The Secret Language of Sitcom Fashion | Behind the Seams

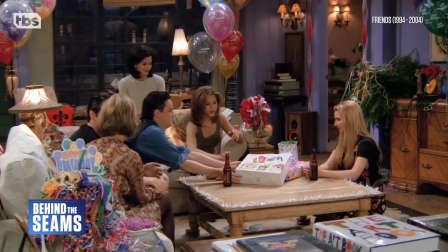(0:01)
From costumes to cinematography, sitcoms have their own visual language.
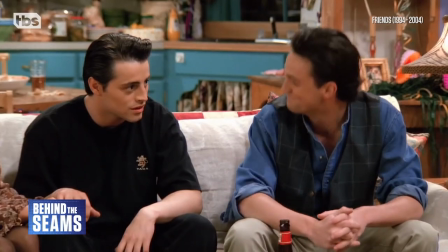(0:06)
Usually filmed on colourful indoor sets,
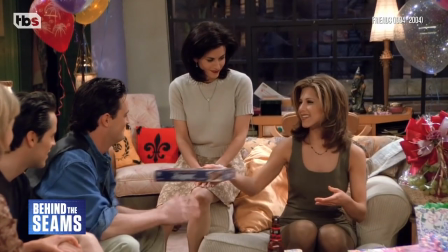(0:09)
you can tell the difference between a sitcom and a drama just by looking at a single still image.
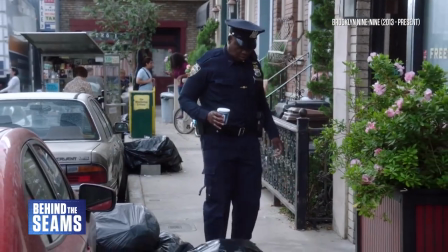(0:16)
Sitcoms exist in every sub-genre, from sci-fi to police procedurals. But one idea has reigned supreme since the dawn of American TV.
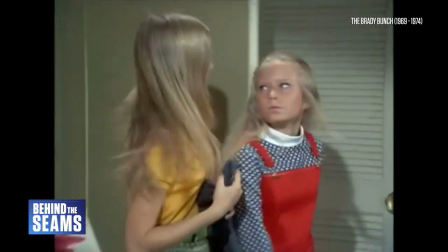(0:25)
Self-contained stories about families and friends, set in the real world.
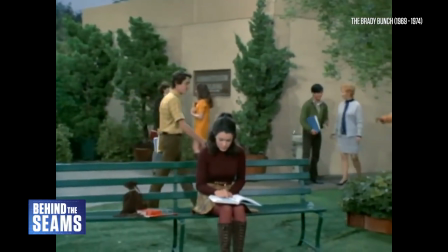(0:30)
Their costumes are usually designed to be simple and relatable,
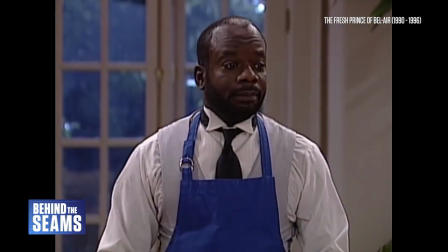(0:34)
which is part of the reason why sitcoms often feel rooted in a specific period in fashion history.
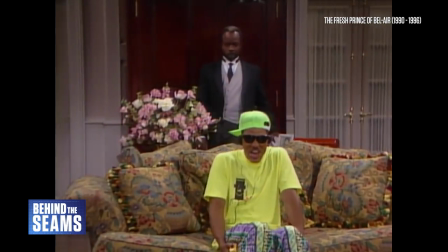(0:40)
They follow real-world trends.
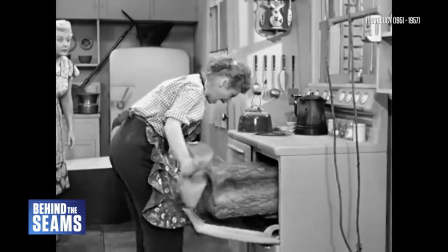(0:43)
That's why Marvel's WandaVision is such an intriguing idea, borrowing the style of vintage sitcoms to weave a new kind of fantasy world.
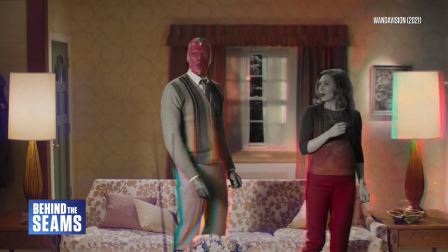(0:52)
In this video, I'm going to take some cues from that show and explore the history and visual storytelling of sitcom fashion.
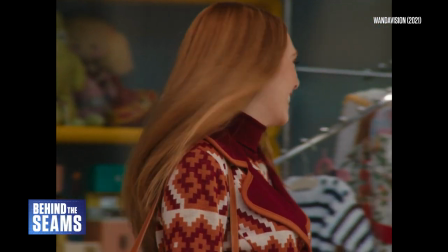(1:00)
But don't worry, you can still follow if you haven't seen WandaVision.
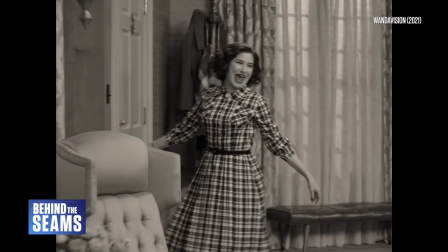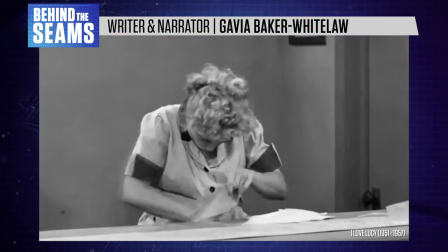(1:11)
Hi there, I'm Gavia Baker-Whitelaw and this is Behind the Scenes, decoding the world of costume design.
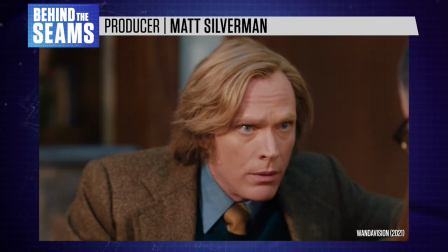(1:18)
While sitcom writers have explored surreal and imaginative settings since the earliest days of the genre,
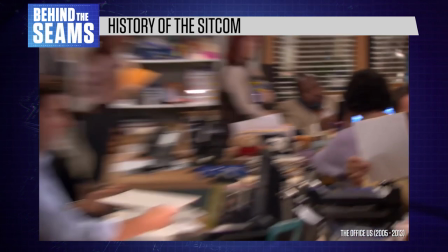(1:25)
mainstream hits invariably boil down to a very basic premise. A workplace, a family home, or a group of friends who live close together.
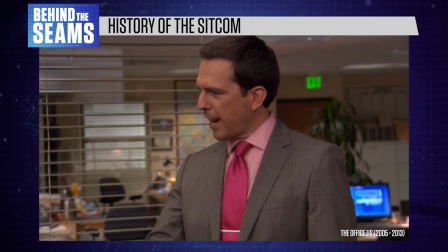(1:34) You're exactly right, and you get a point.
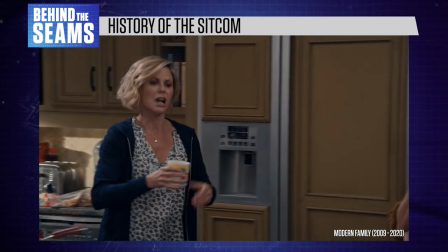(1:37)
A show like Modern Family or One Day at a Time follows a long tradition of family TV sitcoms,
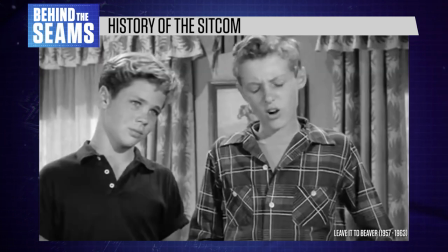(1:44)
beginning in the 1950s with Leave it to Beaver and Father Knows Best, continuing on with The Brady Bunch,
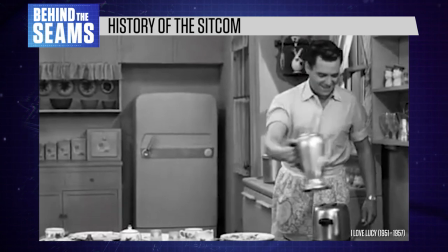(1:51)
Family Ties, and The Fresh Prince of Bel-Air. Meanwhile, I Love Lucy, the classic sitcom about a 1950s couple,
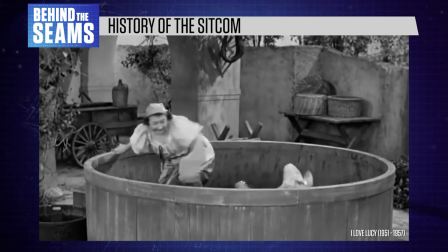(1:59)
set the scene for later shows about groups of adult friends, like Cheers, Friends, and How I Met Your Mother.
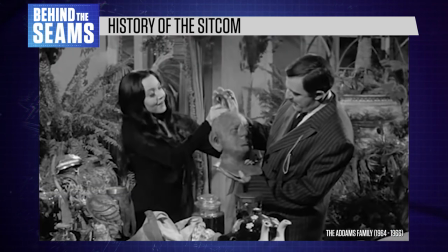(2:06)
Since the very beginning, creators have subverted these tropes with sitcoms like The Addams Family,
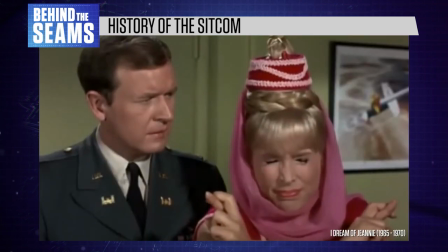(2:13)
or added a dash of fantasy like Bewitched and I Dream of Jeannie, which introduced magic to the 1960s suburbs.
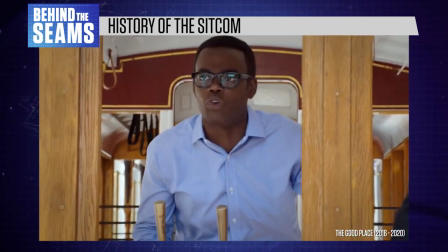(2:20)
So while a show like The Good Place may feel groundbreaking due to its deep philosophical themes,
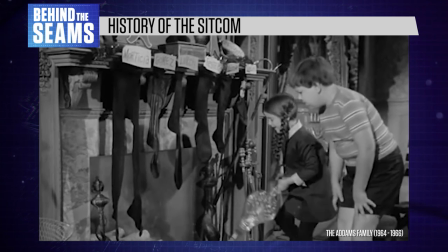(2:27)
it actually follows a long tradition of sitcoms taking a familiar everyday setting and making it weird.
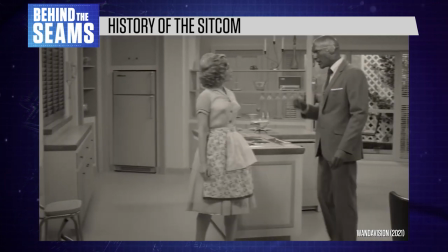(2:35)
WandaVision follows in the same footsteps, directly referencing what came before.
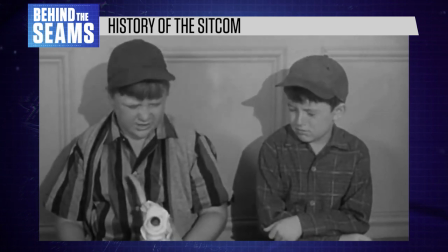(2:43) It doesn't smell so good. It doesn't taste so good either.
Prior to the invention of colour TV,
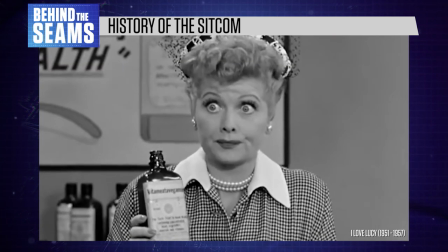(2:51)
shows like I Love Lucy cemented the idea of real-life sitcoms presenting a perky,
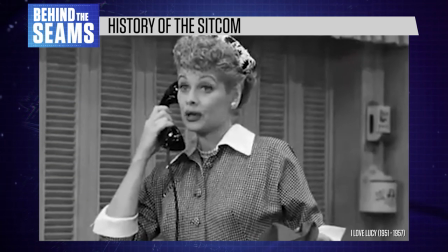(2:57)
idealised image of contemporary fashion, often contrasting with goofy one-off costumes.
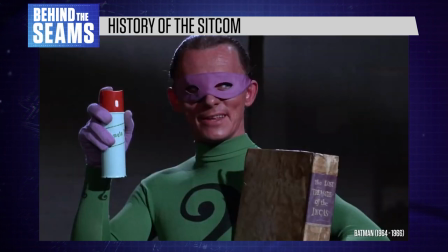(3:03)
Then the 1960s introduced us to a world of colour, cementing a key element of the sitcom aesthetic – a bright colour palette. it.
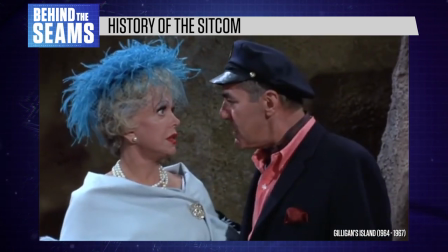(3:12)
Shows like Gilligan's Island were positively garish,
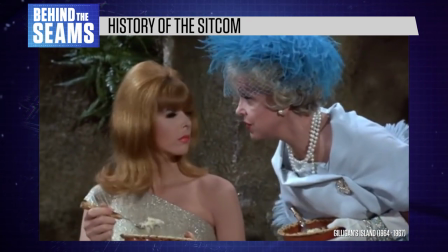(3:15)
putting their characters in eye-catching outfits and makeup that were firmly rooted in 1960s fashion.
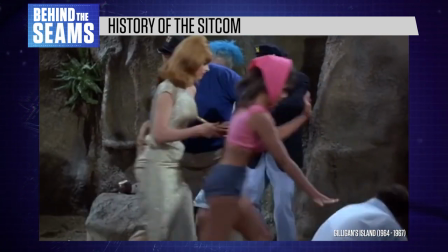(3:22)
Those colours catered to the novelty value of early colour TV,
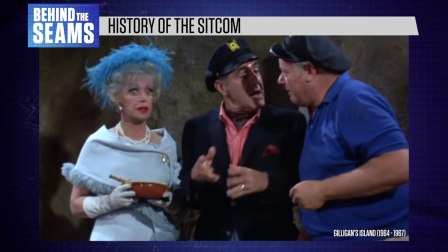(3:26)
but they also provided enough shade and contrast for viewers who were still watching on black and white sets.
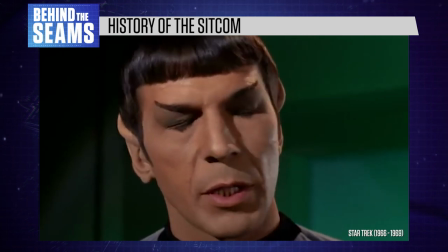(3:35)
This also explains why some of the men wear eyeshadow in 1960s Star Trek.
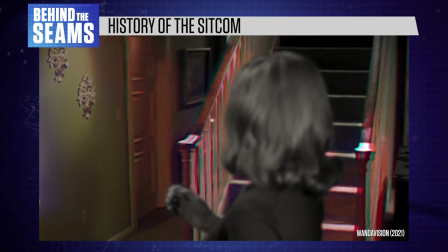(3:39)
It made their eyes more noticeable in black and white. So when WandaVision transforms from black and white to colour at the end of episode 2,
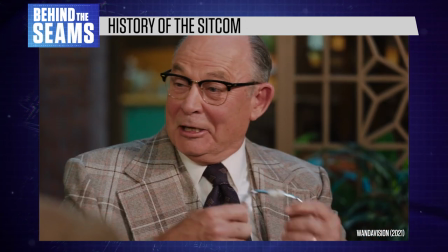(3:48)
it doesn't go for realistic colour, it looks like the bright, flat world of a 1960s sitcom.
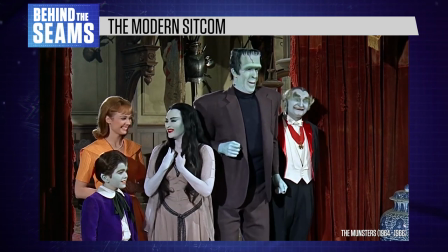(3:57) Good morrow, family mine.
Most 60s sitcoms were far from edgy.
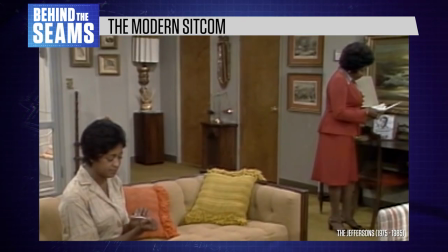(4:05)
They're also extremely white in terms of casting. with the first generation of black sitcoms emerging in the 70s.
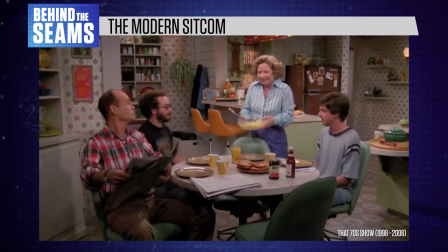(4:13)
Over the next few decades, the basic underpinnings of the genre remained the same,
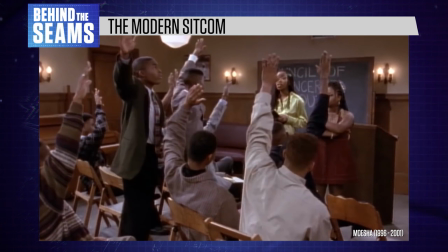(4:18)
but those tropes expanded to represent a more diverse audience.
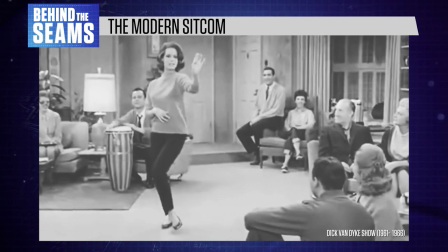(4:22)
The earliest years of the American sitcom presented an idealised, upbeat image of white middle-class life.
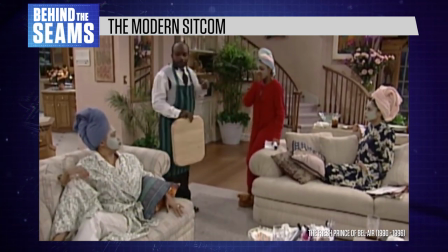(4:29)
But by the 80s and 90s, we saw a more diverse range of shows with a variety of different aesthetics. politics.
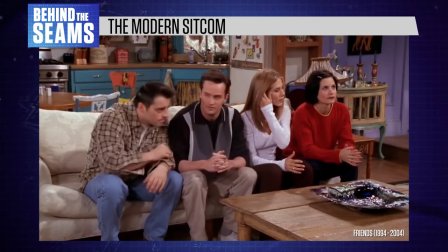(4:36)
Shows about white suburban families tend to be pretty conservative, while sitcoms about young urban adults are comparatively trendy,
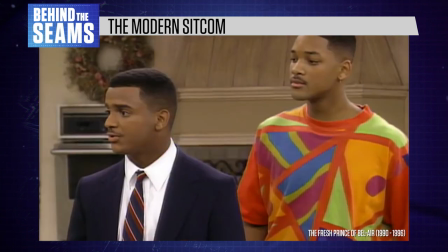(4:44)
and shows with majority black casts often have more interesting costumes.
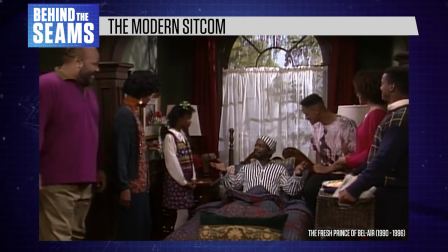(4:48)
This reflects the tastes of the target audience and the people making these shows. If you look at the history of 20th century fashion in America,
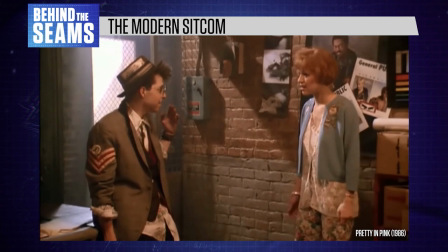(4:57)
exciting and game-changing new trends emerge via teen subcultures, people of colour and queer communities first.
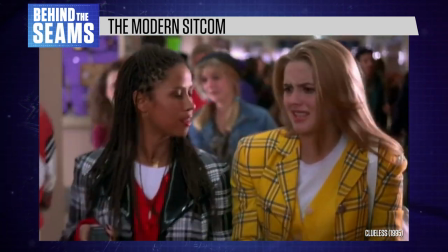(5:04)
Then they're watered down for mainstream retailers aimed at white middle-class customers.
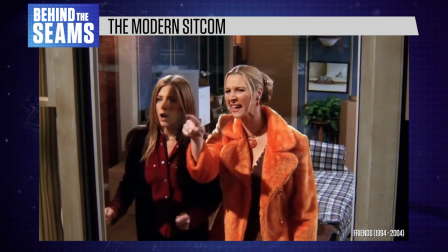(5:09)
In terms of TV representation,
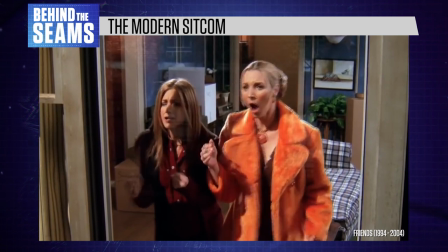(5:11)
this is very visible in sitcoms which run for hundreds of episodes depicting everyday life and shifting trends.
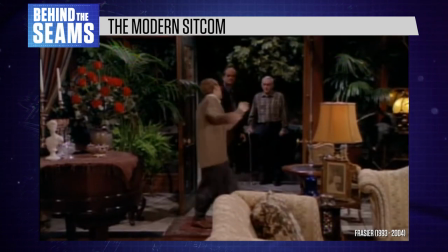(5:19)
In the 1990s, Frasier gave us an archetypal vision of a white, middle-aged,
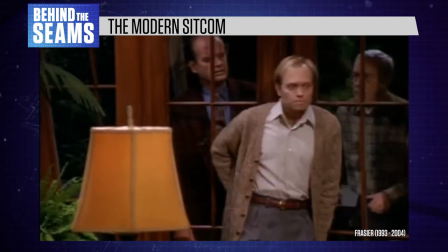(5:25)
upper-middle-class world with a wardrobe of bland suits and unflattering beige cardigans.
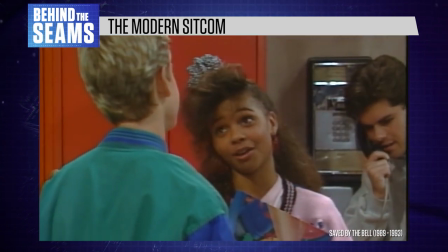(5:30)
At the same time, game, Saved by the Bell offered a zany, colourful look at young teenage trends.
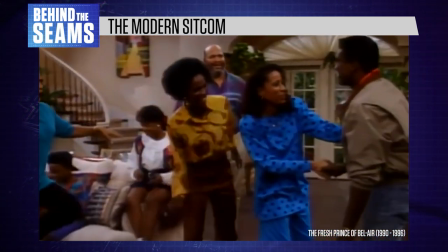(5:36)
And The Fresh Prince of Bel-Air offered a multi-generational look at black fashion in the 90s,
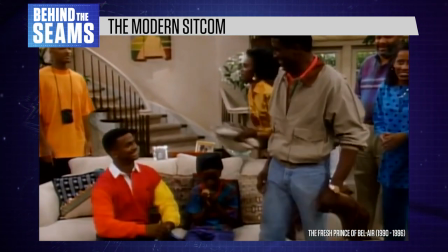(5:42)
involving bolder patterns, colour choices and silhouettes than you'd see in Frasier.
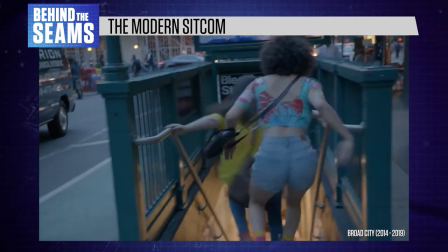(5:48)
In some ways, sitcoms allow more freedom of expression than other mainstream TV genres, because they're allowed to be silly and fun.
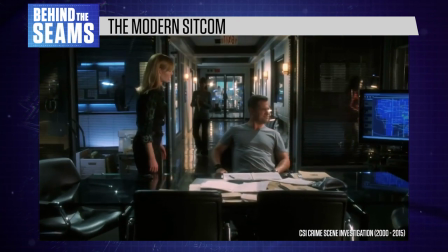(5:56)
This also explains why you don't see as many exciting fashion trends in crime procedurals or edgy thrillers.
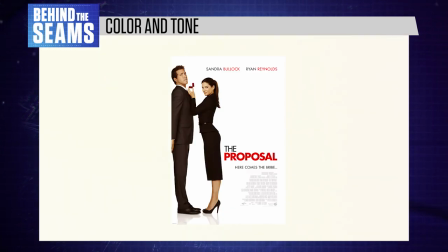(6:06)
From lighting choices to promotional posters, we associate bright colours with upbeat stories,
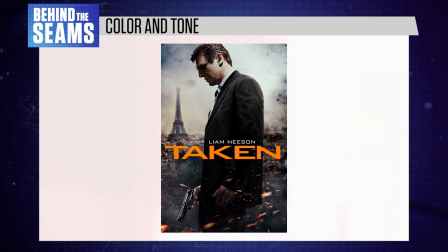(6:12)
while darkness represents danger, mystery and maturity.
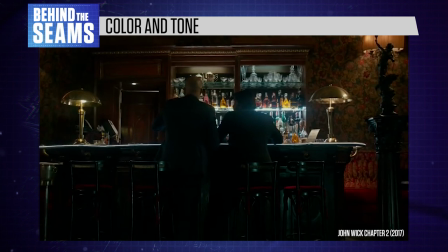(6:17)
This general idea actually extends to the real world, where fast food joints are brightly lit and colourful,
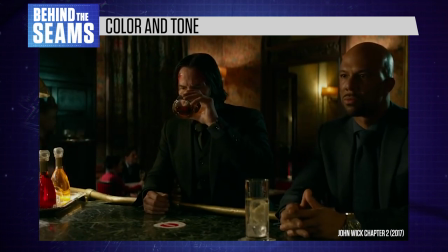(6:24)
while more expensive restaurants and adults-only bars have atmospheric lighting.
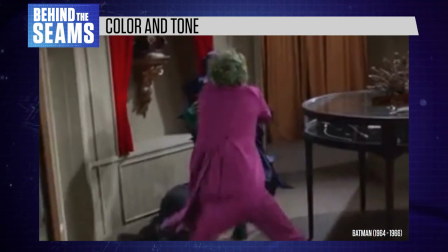(6:30)
On screen, we can see this idea play out with Batman. When he was a comedy character, he wore a bright costume in a colourful world.
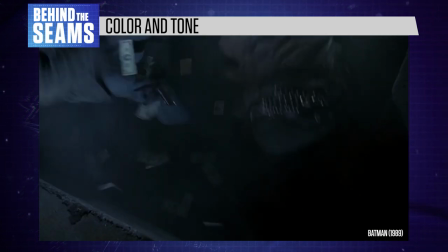(6:37)
But when he began to star in violent, morally ambiguous thrillers, he shifted into a dark and gloomy colour palette.
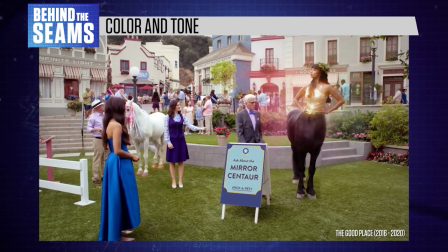(6:45)
We expect sitcoms to be brightly lit and colourful because it puts us in the correct headspace to laugh.
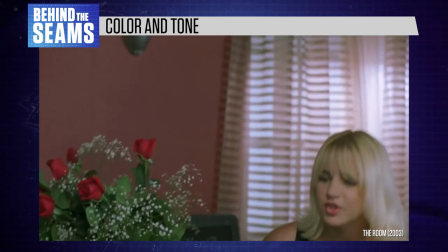(6:51)
I discussed this in my episode on The Room, a movie that looks like a sitcom but is meant to be a serious drama,
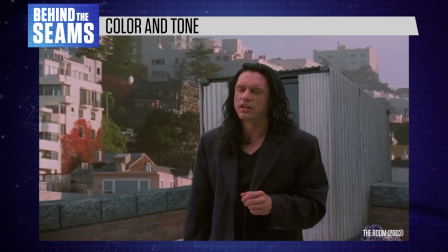(6:58)
creating a very disconcerting atmosphere. I'll link to that episode in the description below.
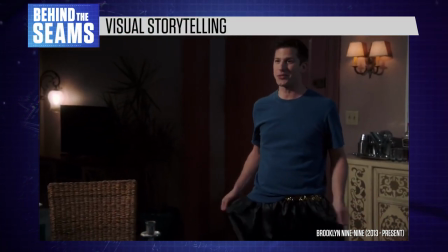(7:07)
Real world sitcoms invite us to engage with their characters as peers,
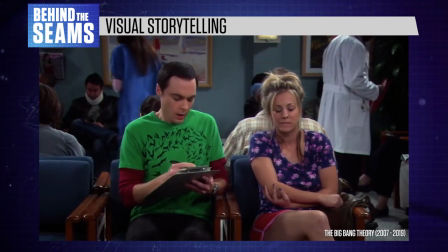(7:12)
with costumes that send clear signals about the personality and overall demographics of the main cast.
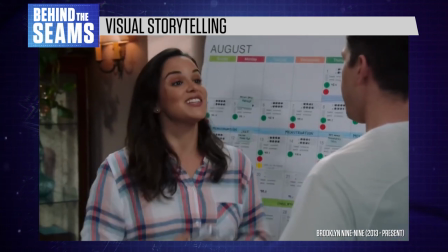(7:18)
A lot of the time, their outfits are chosen to be friendly yet forgettable, fading into the background so we can focus on the jokes.
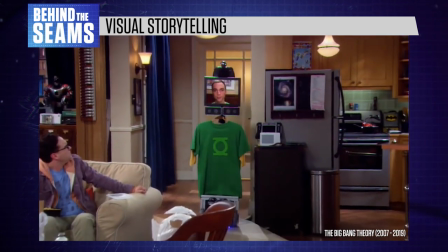(7:26)
Meanwhile, the lighting and production design work hand in hand to bolster the fourth wall between the audience and the story.
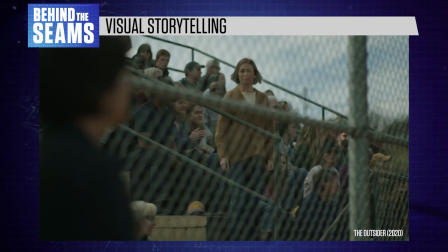(7:33)
In a crime drama, we're encouraged to smoothly immerse ourselves in a mystery for 45 minutes.
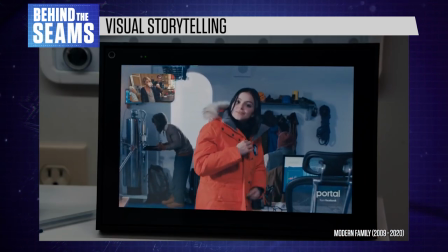(7:39)
But with sitcoms, there's a slight divide between us and the show, allowing us to engage with the characters,
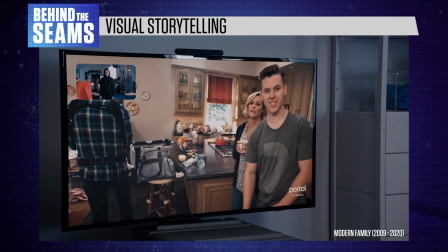(7:46)
while also suspending our disbelief about outlandish punchlines, and helping us join in with the laughter of an invisible studio audience.
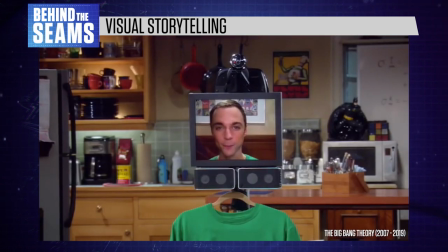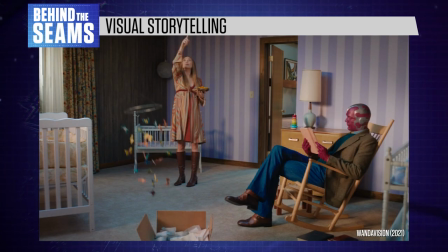(8:01)
As WandaVision progresses, the walls between comedy and drama begin to break down.
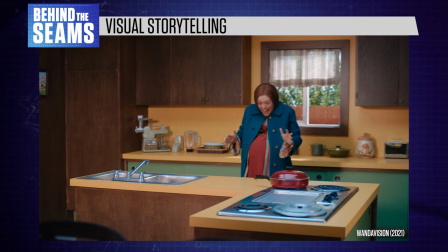(8:06)
When the main characters are trapped in their sitcom universe, they exist in a world of bright colors, vintage fashion choices, and pre-written punchlines.